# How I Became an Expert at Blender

After researching for a long time and enduring substantial hair loss, I gave up.
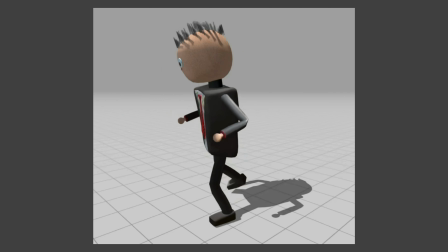I had 4 choices. Use animations from Mixamo's library, let Mr. Finance look like a balloon animal,
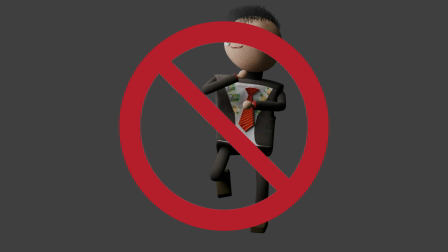not animate his legs bending, or make him look like he has emu legs.
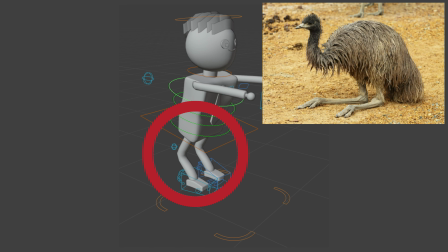I was a little disappointed, but I decided not to animate his legs bending.
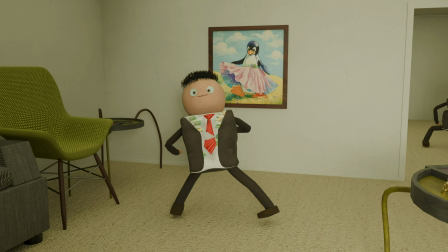Then I remembered that Mr. Finance is no ordinary man. He is a Bankerman superhero.
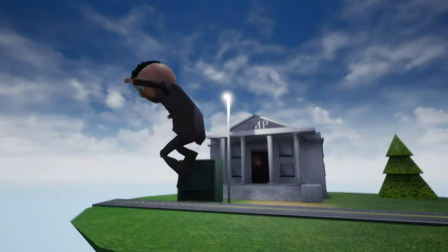Surely he has the ability to fly, right?
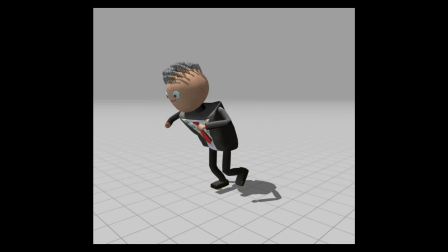Instead of pushing the fish tank into the room with all his might, he will fly the fish tank into the room with all his might.
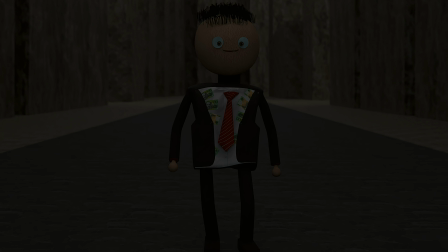Step 4. Simulation. Simulations are very fun, but it can be difficult to dial in each setting.
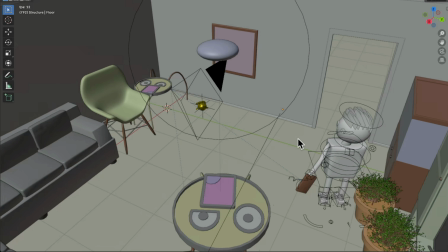I made a cool rigid body simulation for a monkey head falling from the ceiling and hitting the table.
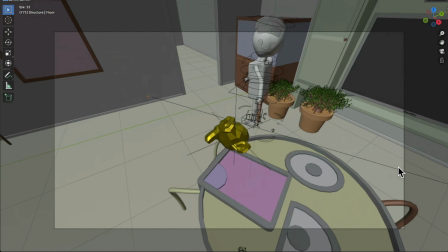I had to make the surfaces bouncy or else the monkey head would just hit the table and do nothing.
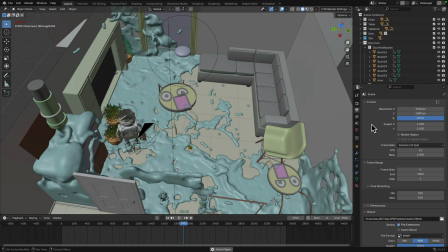I also made a fluid simulation that flowed through the whole room. It was very computationally intensive since the fluid required a lot of vertices
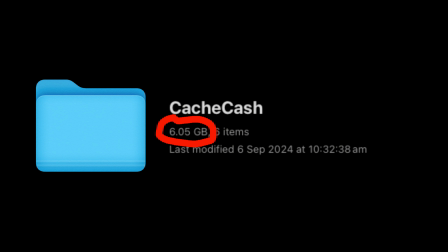and storage space to store all those vertices and processing power to render those vertices. Step 5. Rendering.
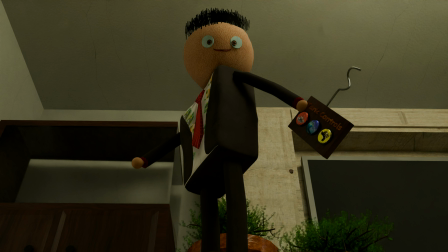The AI denoiser in Blender that factors in scene information was extremely helpful for rendering all 3,500 frames!
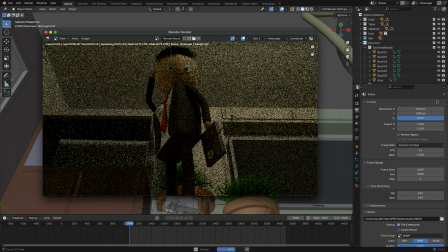What were even more helpful for the rendering were the tens of computers all rendering different frames to a network drive at the same time.
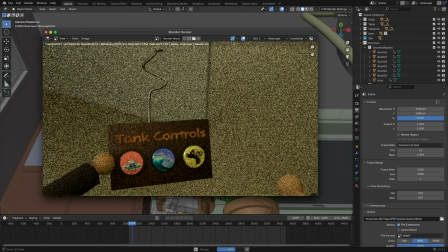If I just used one computer, it would finish rendering all the frames after the death of the universe.
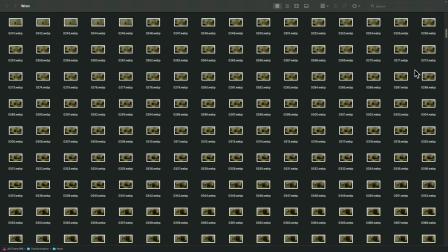So I had all these image files, but I had to concatenate them.
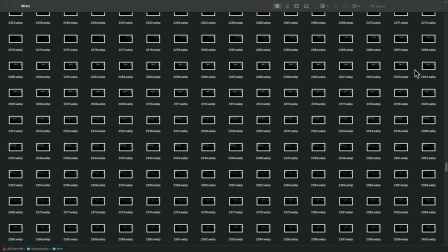QuickTime and Shutter Encoder came in to save the day since they could really easily make an image sequence movie file out of a folder of images. Step 6. Edit. I used two different frame rates in this project, 12 and 60 frames per second.
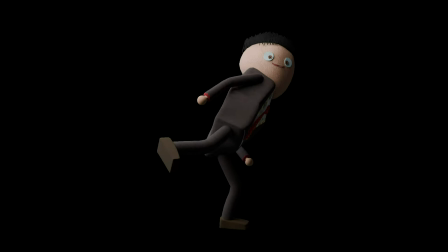The frame rate is more choppy for the hand animated shots and smoother for the simulation sections.
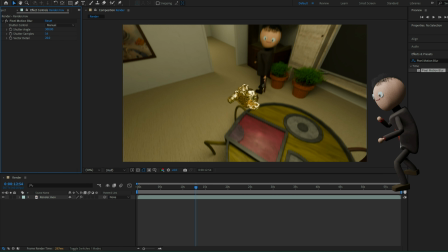I also tried to add motion blur using Adobe After Effects to make the simulation sections feel even smoother.
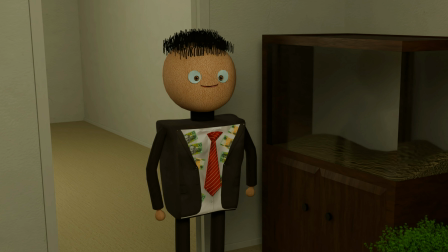Okay, and finally, here is the animation fully put together.